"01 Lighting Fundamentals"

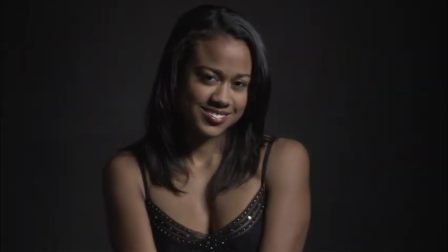[0:06]
Lighting has nearly infinite variations, but the actual parameters are relatively few.
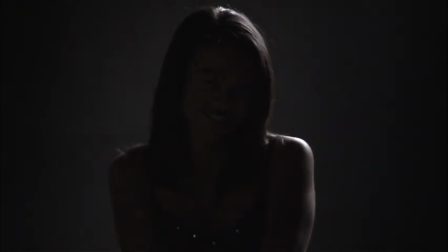[0:11]
The direction of the light relative to the subject, the altitude of the light relative to the subject, how hard or soft the light is, and the color.
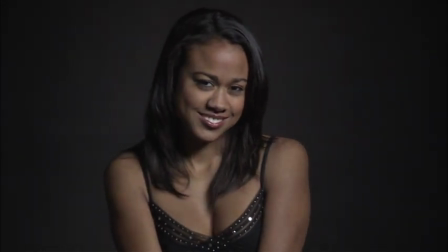[0:24]
Notice how both direction and altitude of the light not only light the subject differently, they give it a completely different emotional tone.
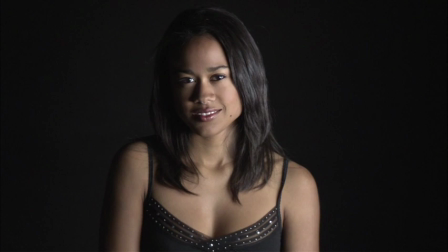[0:35]
Altitude especially alters the mood radically.
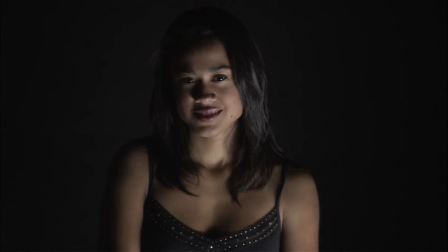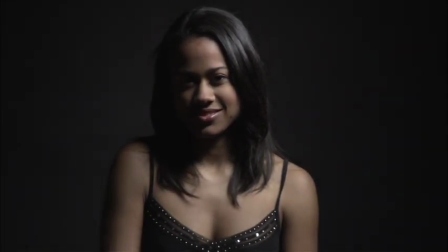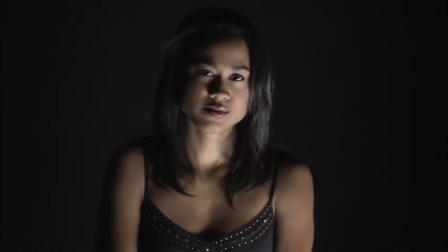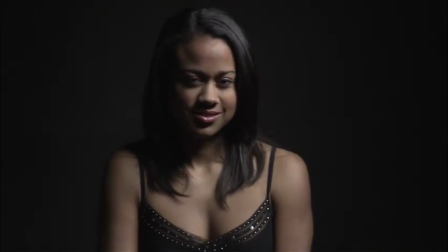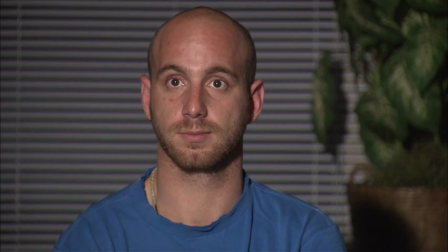[1:12]
There are exceptions, of course, but in general we try to avoid flat front lighting.
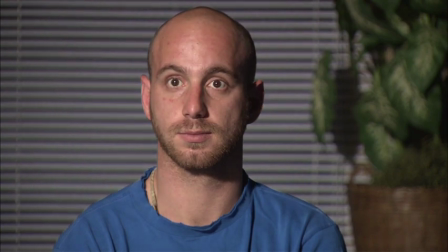[1:17]
It gives no depth, no shape to the subject, and it doesn't separate from the background.
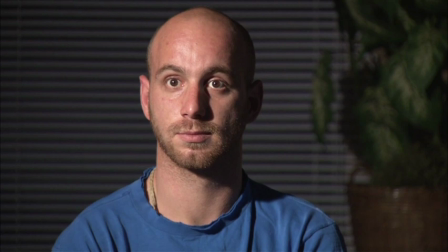[1:22]
As the light comes around to the side, the subject gets shape, definition, depth.
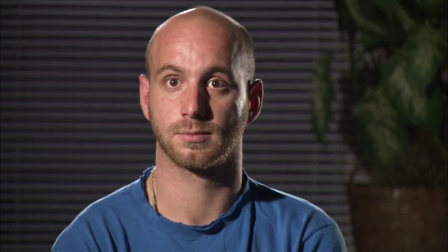[1:28]
The scene becomes more three-dimensional. Here, a backlight and a kicker are added for further separation from the background.
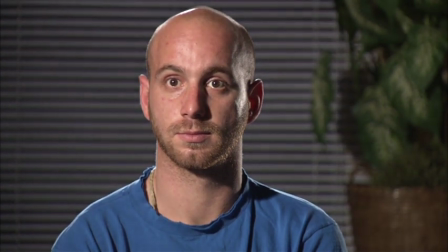[1:36]
As the light comes back around to the front, again, it gets flat, no depth, no separation.
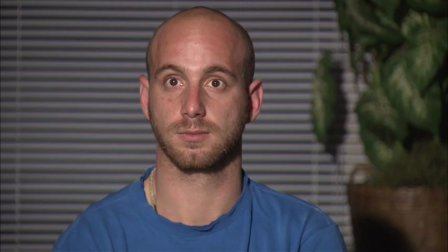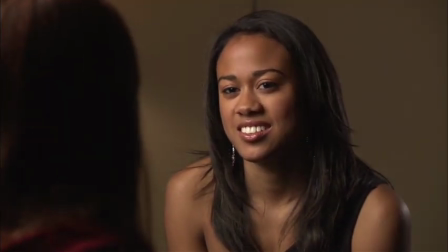[1:51]
Lighting from the upstage side, or the side away from camera, is a fundamental way of adding depth and shape to the subject.
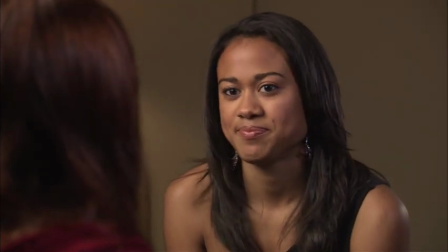[2:01]
Here we're auditioning various levels of fill. Too much fill destroys what we've built.
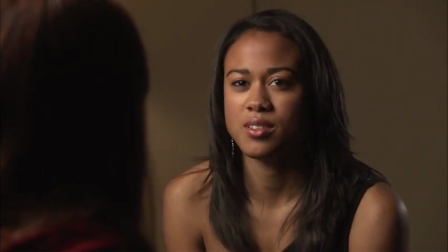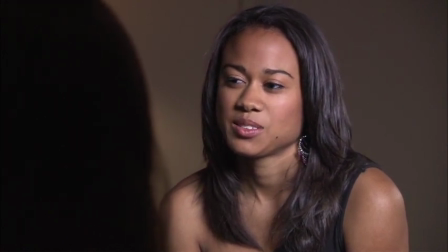[2:14]
Lighting from the downstage is seldom complementary to the subject.
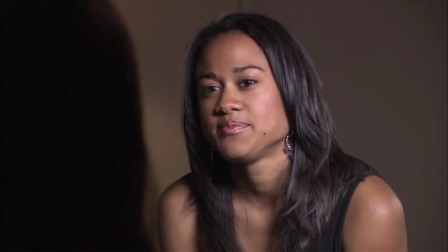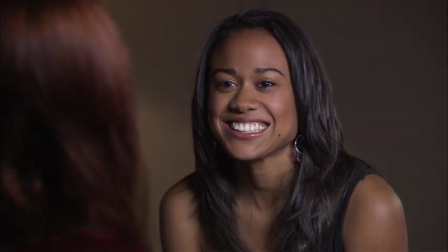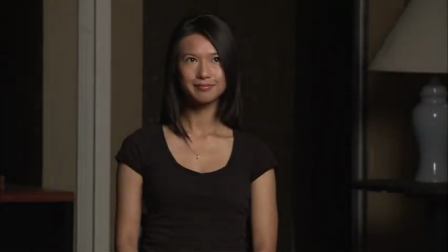[2:32]
Film and video are basically two-dimensional mediums.
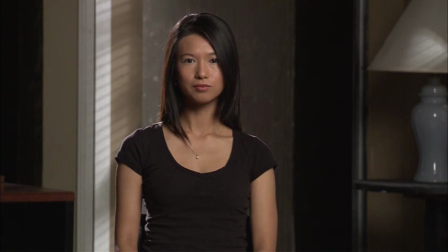[2:36]
Lighting is one of the main tools we use to give a scene depth, dimensionality, a foreground, a midground, and a background.
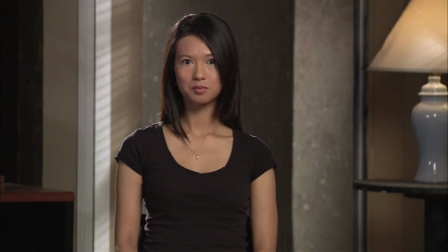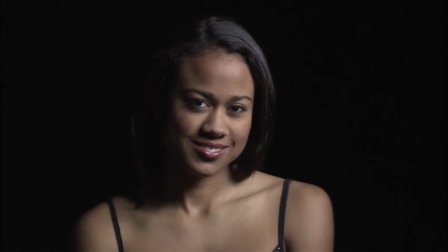[2:54]
We call it three-point lighting, but usually there are more lights involved.
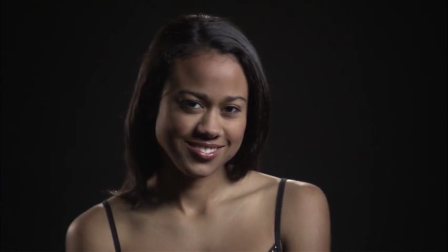[2:58]
Here's a soft key, a backlight, a kicker, and now we audition various levels of fill.
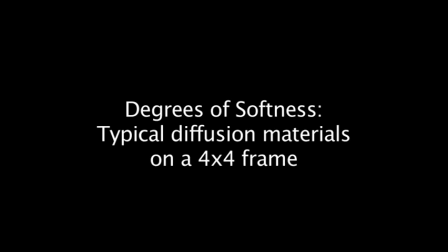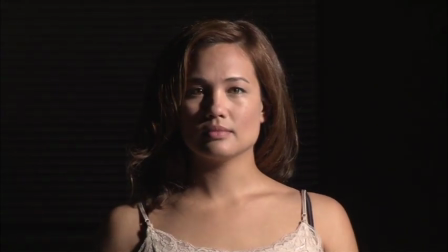[3:19]
This is an experiment with various levels of diffusion. Here we start with a bare mighty mole on the subject.
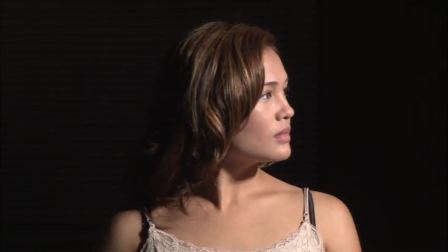[3:26]
We'd actually rarely use a mighty mole directly on someone. It is normally used through diffusion or as a bounce.
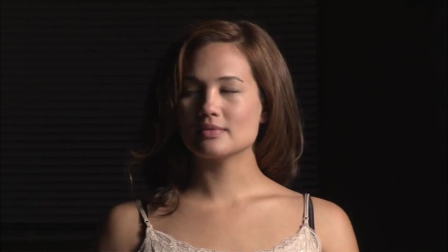[3:35]
Opal softens the shadows slightly, but not much. We use it sometimes to take the curse off, smooth out the lighting pattern a little bit.
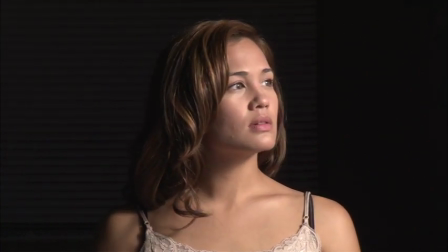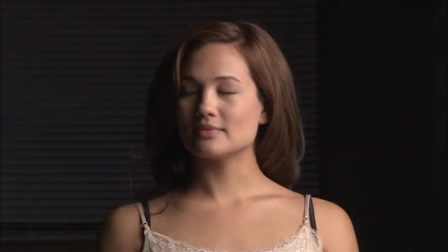[3:50]
Light grid cloth is a light diffusion. Notice how the shadows are getting a little softer, a little less distinct.
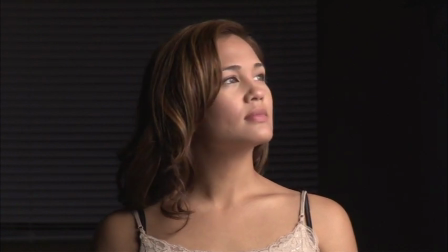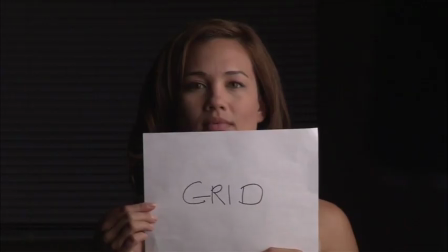[4:06]
Grid cloth is a heavy diffusion. See how soft and indistinct the shadows are becoming?
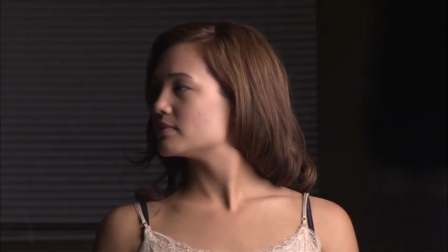[4:12]
This is because the grid cloth helps the light wrap around her face. It softens the shadows.
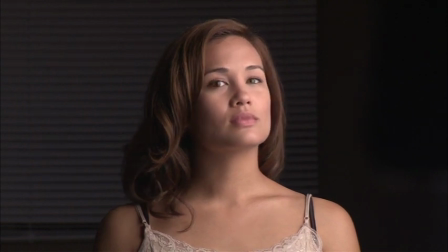[4:18]
With all these types of diffusion, they are mounted on a 4x4 frame, the same distance from the subject and the same source.
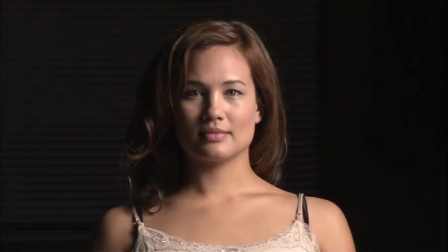[4:26]
216 is also a heavy diffusion, not as heavy as grid cloth.
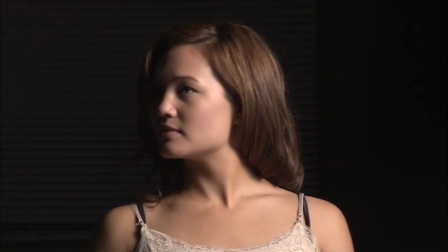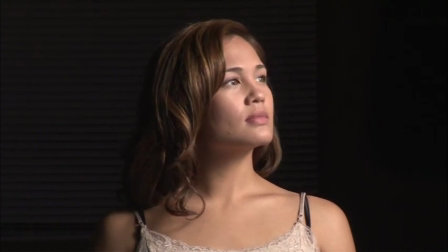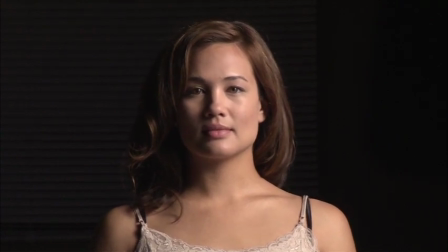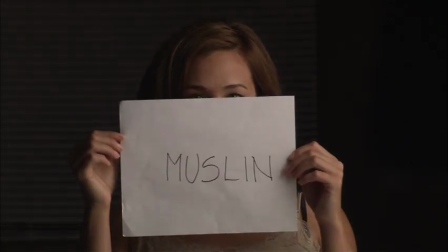[4:48]
Muslin has been used since the early days of filmmaking. It's a heavy cloth diffusion.
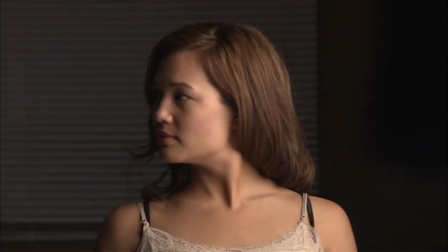[4:53]
Notice its creamy, soft quality. The shadows are soft and gentle as the light wraps around her face.
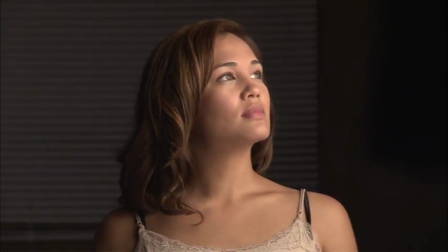[5:00]
Again, this is a 4x4. If we really wanted a softer light, we'd go to a larger diffuser,
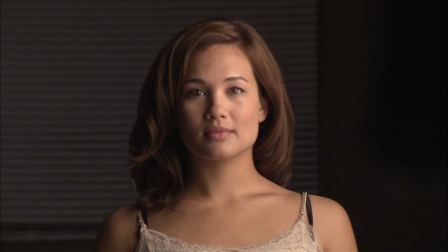[5:07]
a 6 by 6, an 8 by 8, a 12 by 12, or perhaps even a 20 by 20.
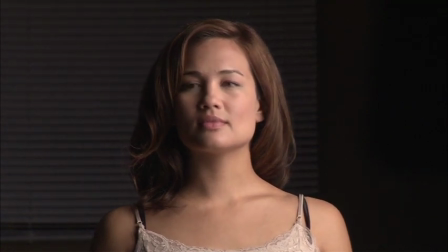[5:13]
Silk is a medium heavy diffusion, not nearly as heavy as muslin or even grid cloth.
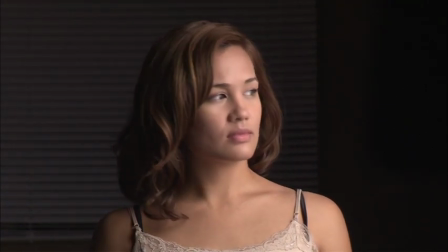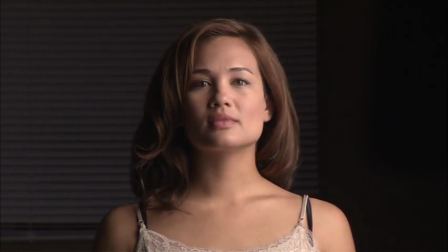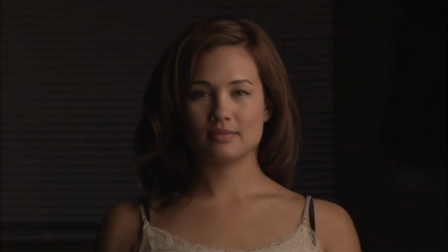[5:33]
Here we're stacking two frames, an opal behind and a muslin closest to the model.
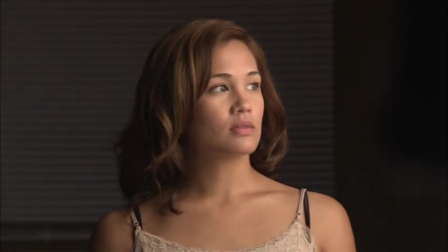[5:41]
Stacking frames is often a way to get a really soft light.
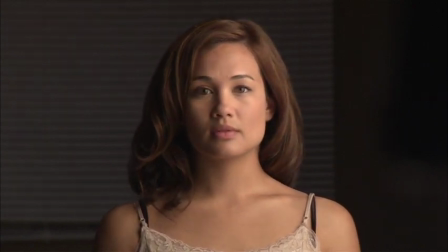Stacking two frames with heavy diffusion is about as soft as we're going to get with only a 4x4 frame.
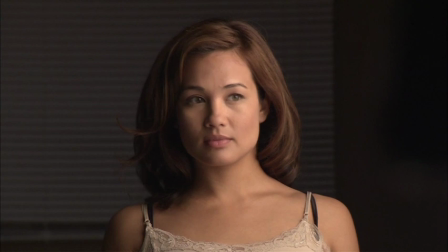[6:01]
To get softer, we would need to go to larger and larger diffusion.
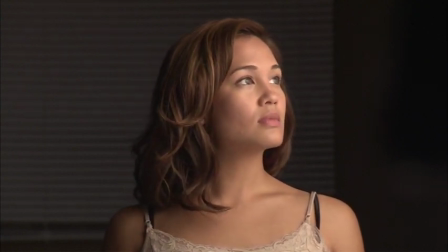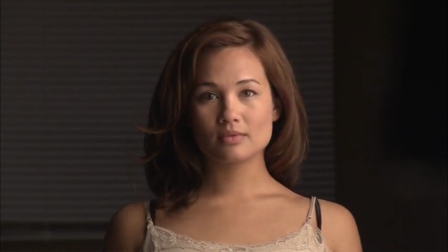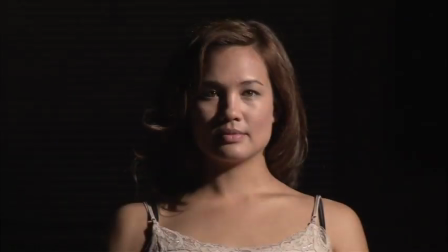[6:15]
Here we are back again to the bare mighty mole.
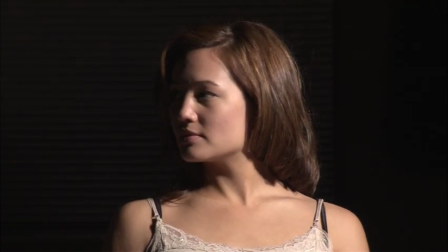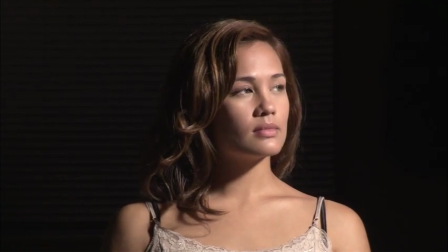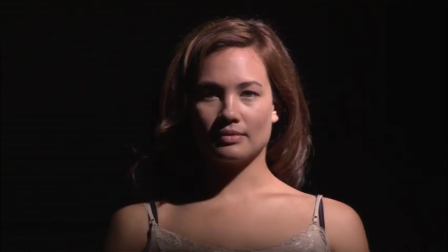[6:29]
Licos are primarily theatrical lights, but they're very popular in film work as well.
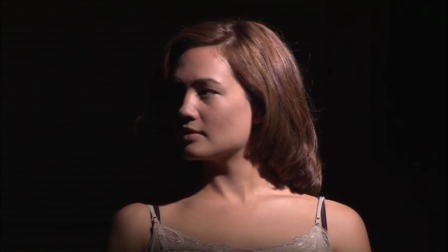[6:34]
They give a clean, distinct shadow. Very hard light, but often used as a beauty light as well.
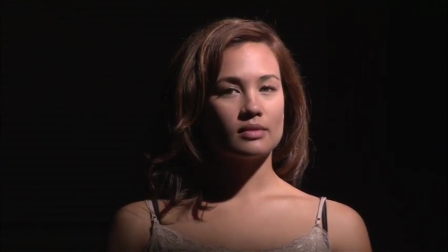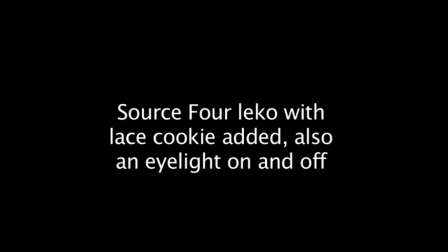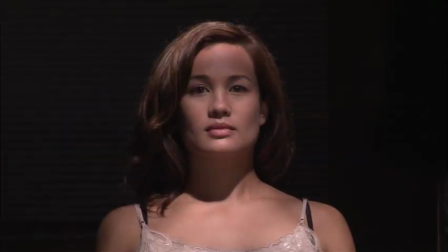[6:56]
Here's an experiment with a source 4 Lico and some light lace.
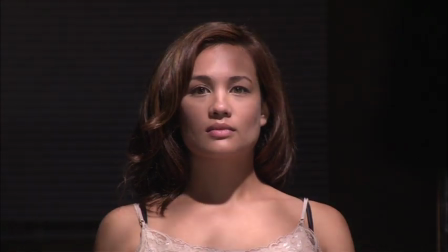[7:01]
We're not trying to put a pattern on the subject, just add a bit of texture to the light.
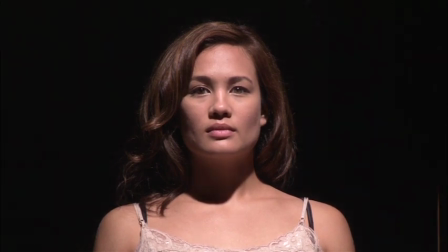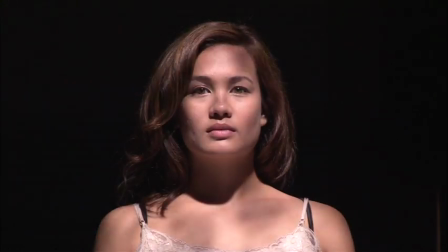[7:13]
Here it is without the lace and with the lace.
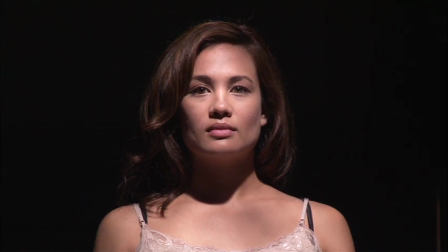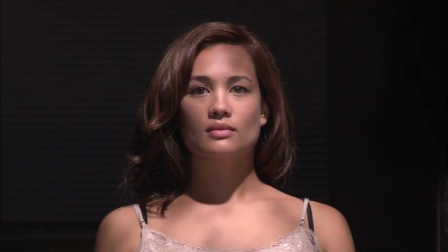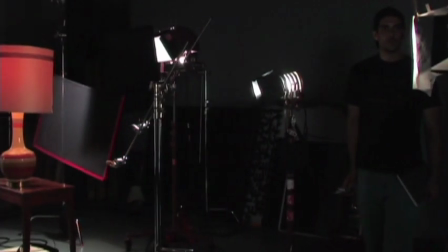[7:39]
Carrying a lamp is a very basic technique and illustrates some fundamental techniques of lighting.
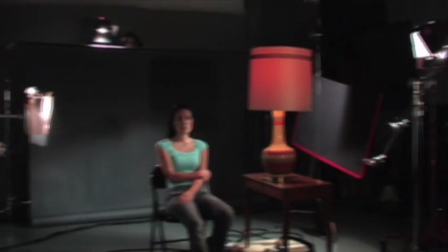[7:45]
Often we want a character to be lit by a lamp, but the lamp just doesn't produce enough light to actually light them for the scene.
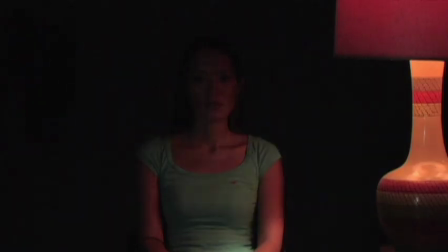[7:53]
In that case, we add a light which appears to be coming from the lamp, but isn't really.
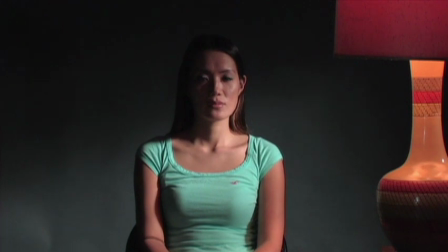[7:58]
In this case, we're using a 2K zip light from the same direction and approximate altitude.
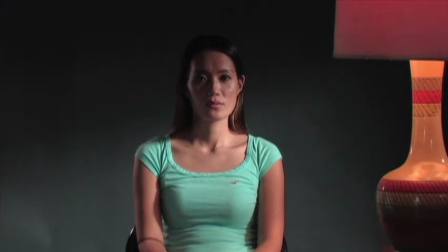[8:04]
We're also adding a bit of a kicker, a backlight, an eye light, and just a touch of fill.
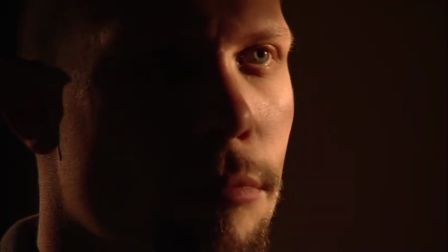[8:17]
Eye lights are essential, especially if the face is lit very low key.